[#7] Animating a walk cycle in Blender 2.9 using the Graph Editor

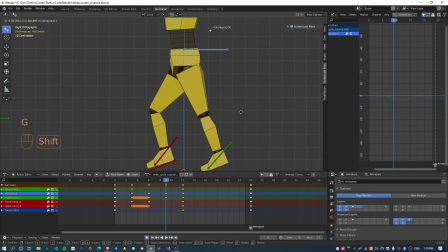So this needs to come down a little bit more. Okay, that probably looks okay. Sweet.
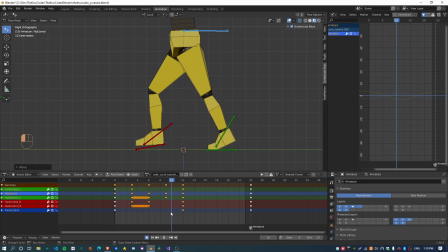And then on this frame, the foot is about to make contact with the ground, so that actually doesn't look too bad. But I like to pretty much just clear the foot roll entirely on this frame and just tweak it. I kind of like to keep these feet sort of parallel and these legs kind of parallel.
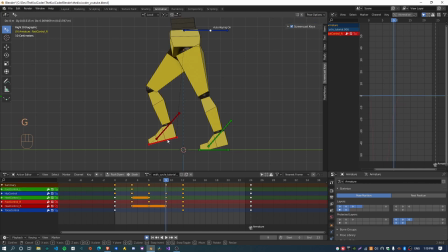It doesn't matter too much. I don't know why I do that. Just symmetry, I guess. Yeah, cool. So that looks about right-ish. Now, if I copy all of these keyframes, we can just mirror them for the second part of the animation.
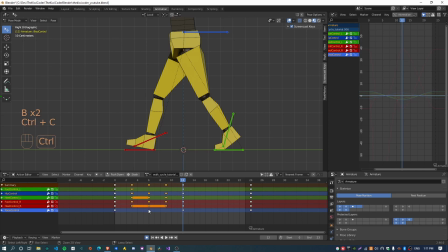So just select all of these, box select all of these, hit Control C, move forward 3 frames, Control Shift V, and now we have the mirrored for the second half of the animation. So yeah, you can now see the feet are walking.
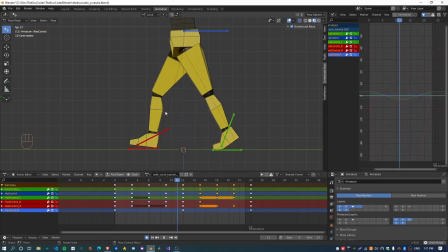Looks pretty good. I'm pretty happy with that, to be honest. Nice.
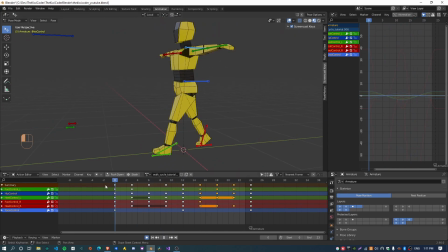There's a few more things that we can fix up, but I just want to actually show you the power of the graph editor right now.
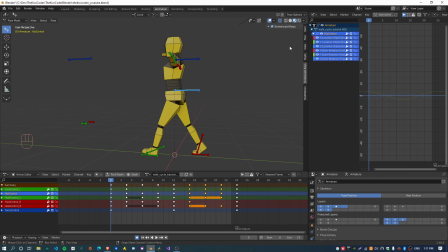It's really cool. So if I open, I've selected the hip bone, and now if I go to the Z location, what I can do is, yeah, hold down Control, use the middle mouse button to zoom in,
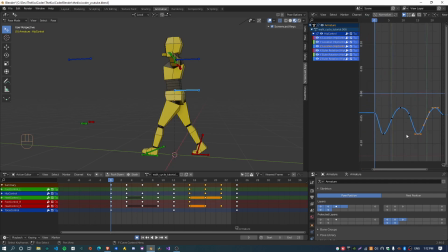and you can then see the this is the character's up and down position. So if I like grab all of these and lock it to the y-axis, for example, you can see that this is moving the character up and down.
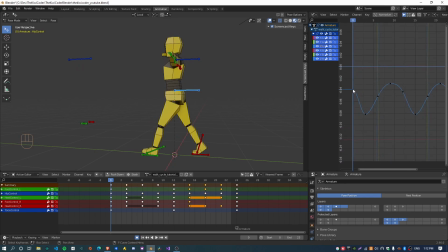And one thing you'll notice that the tangents at the start and the end are not smooth. So that kind of adds this like stop-start feel, which is very subtle and it's really hard to notice.
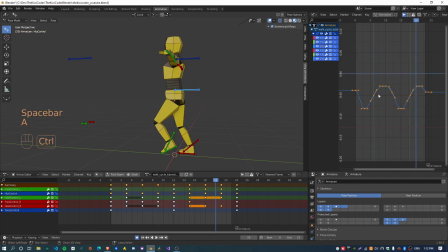But if I do select all these keyframes and now hit Control Shift M and add a cycles modifier, yeah, I probably just need to fix up this keyframe a little bit just to make it line up. Now, if I hit play, the animation is actually a lot smoother.
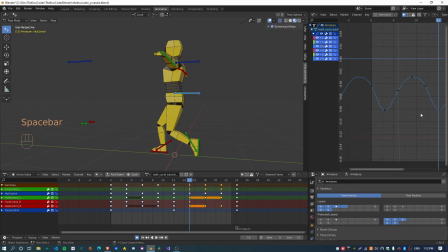Yeah, it takes a while to kind of be able to see that, but anyway, so yeah, this basically lets you control the upper part of the character.
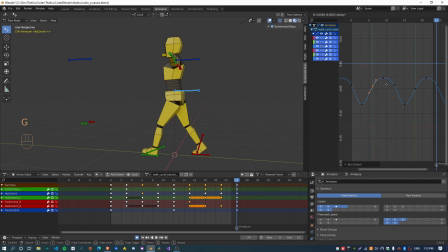And one thing I like to do is basically move all of these keyframes towards their local maximum, I guess. And that just means the character will be spending more time in the air than it is on the ground,
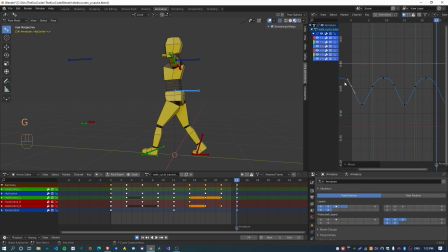which I think makes sense, like for a walk cycle. So if I just push all of these up like this, for example, you can now see that the character will come down, sort of briefly touch the ground and then bounce back up and then spend most of its time in the air,
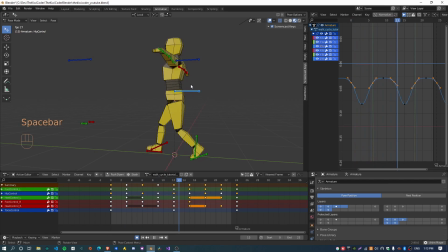then go down and then bounce back up. And I think this gives like a more realistic kind of bounce to the character's animation. It just looks a little bit better in my opinion. So yeah, we're going to roll with that.
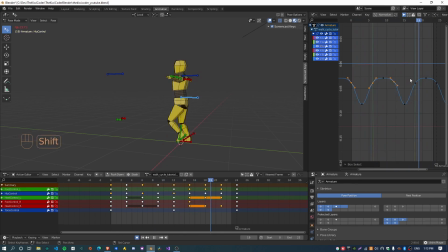I like to use this kind of shape for a walk cycle. I might just pull this down just a tiny bit, something like that. Just having these sort of sharp edges at the bottom and a smoother rounded edge at the top.
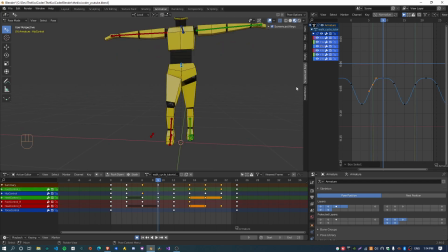Cool. So there's some other things that we can fix up using the graph editor is select the foot bones and if you like the character's feet are really wide apart here. So we've already created a ton of keyframes.
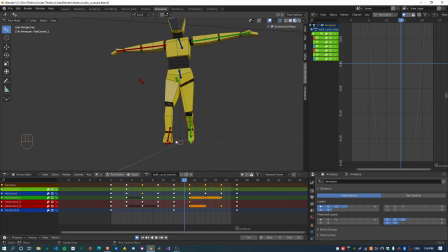So it's like, yeah, all we want to do is basically modify the X location of these keyframes and not affect anything else.